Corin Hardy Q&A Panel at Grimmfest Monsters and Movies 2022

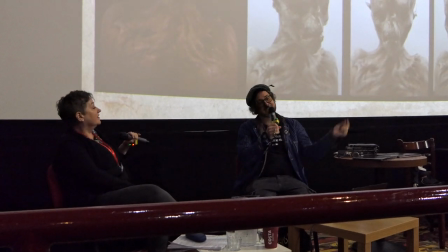1908s
So he couldn't really hear, he couldn't see, he's got a flaming scythe. she's standing there in full animatronic head, she can't see, she can't hear.
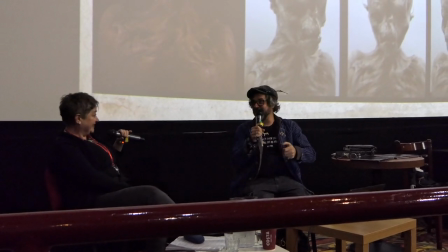1916s
The baby's full animatronic. There's like eight guys controlling, radio controlling the baby.
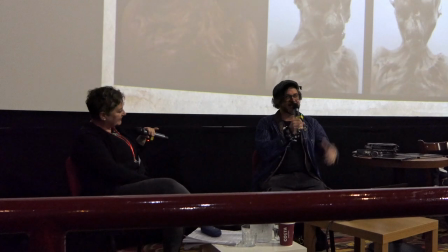1921s
I think we had a real baby put in there for a moment. And you get yourself into those sort of interesting situations when you're trying to make a movie.
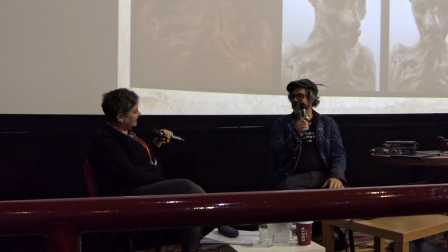1929s
So I always cry out of that scene because it looks like they can see each other even.
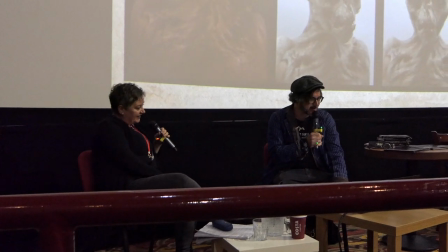1935s
This is some of the prosthetic work, really fantastic.
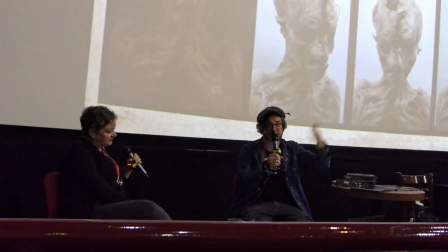1938s
Tristan Veslewis who created this again he's gone on to do all the biggest movies that we'll have at the moment.
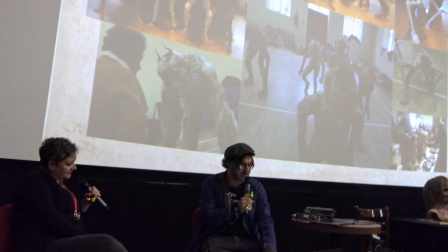1945s
These were some of the creature performance to give you an idea of these extra limbs here which are built like on the shoulders down to the arms
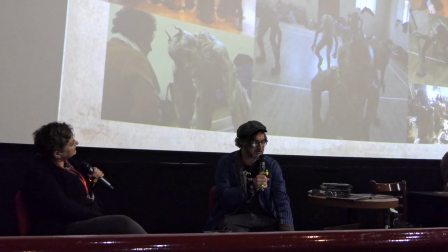1953s
because I wanted them in real low positions so we built their heads on top of their heads.
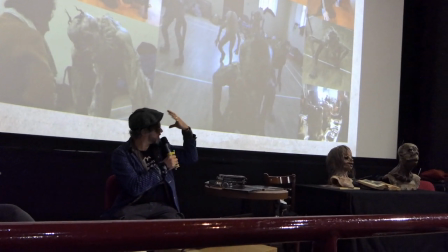1957s
So if you look at this creature on the left there, the head is almost built upwards on top so they could be looking kind of down but their heads would be up.
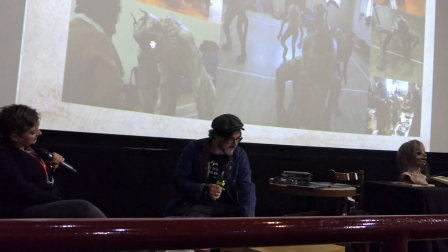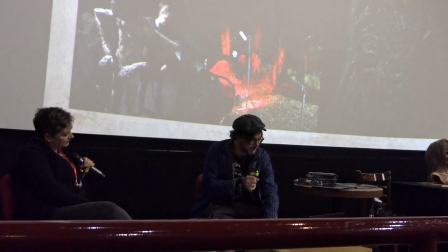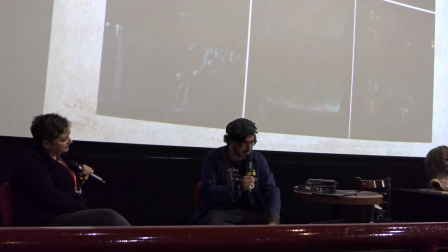1979s
and then a bit of vision effects and we did obviously use quite a lot of visual effects but subtly to erase things this
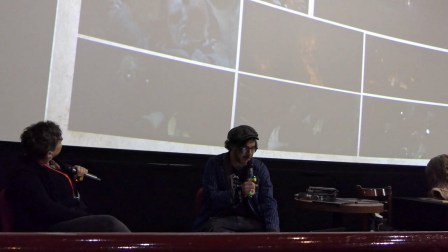1987s
was the animatronic changeling this was kind of what the house looked like but it wasn't in the woods and then we put the woods in this
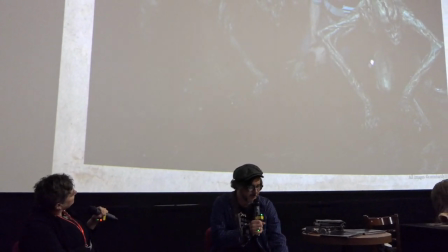2000s
is sort of you can see the performers arms just here so it's a way of actually doing it in camera and some of the shots with the grave you just couldn't see the
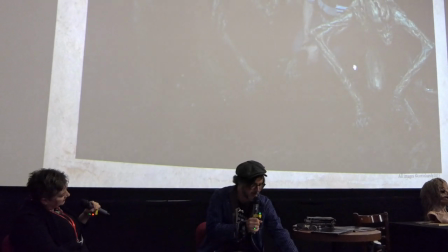2008s
arms otherwise you needed to like visual effect them out so yeah should we do some questions absolutely thank you very much questions anyone ask a question i've brought two of the last ever halo t-shirts that i had printed and I've brought two copies of The Nun, so I can happily throw them out to you. That's extensive for you guys. I think Lee Hodgkinson also had a question, maybe, if you're here. Would you like to ask your question? Then we'll come back to you in a sec.
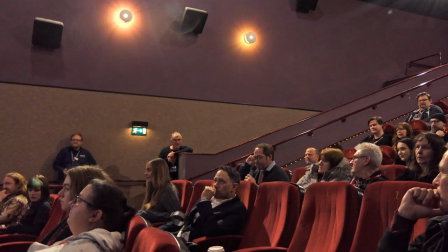2045s
Great film, by the way. Thank you, man. Well, it is. It's a takeaway from the focus slightly.
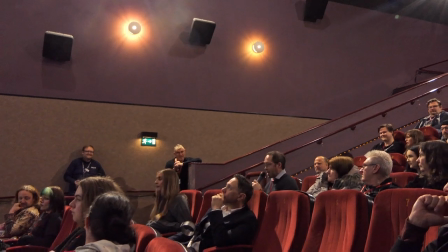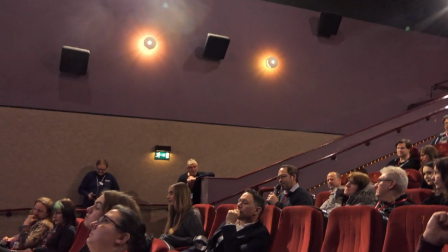Yeah, they make the quote, just show it. Yeah. Yeah. I love the quote. Um, you know, I spent four and a half years nearly making it, but I'd rather talk about the halo. I'm just wondering whether to throw you a t-shirt on it. And let's have some questions that had to do with the halo. I'm glad that I managed to get it. I almost missed the entire thing. But I'm glad that I managed to get a scene. Me too. I just wanted to ask, like, with that last scene with the baby, how much of that was actually aesthetic and how much did it affect? There's a lot of, I mean, almost all of the scenes in that last half with the baby that you're seeing a mixture of all these different versions. So it sort of was dictated that obviously if there was any drama scene close-up, it's a real baby. If it's any sort of action going on, it has to be the animatronic one or the stunt one. Then there's some visual effects enhancements going on. And then actually the changing when it came apart was intended to almost resemble that sort of old-school stop-motion feel. And it's a visual effect combined with a puppet.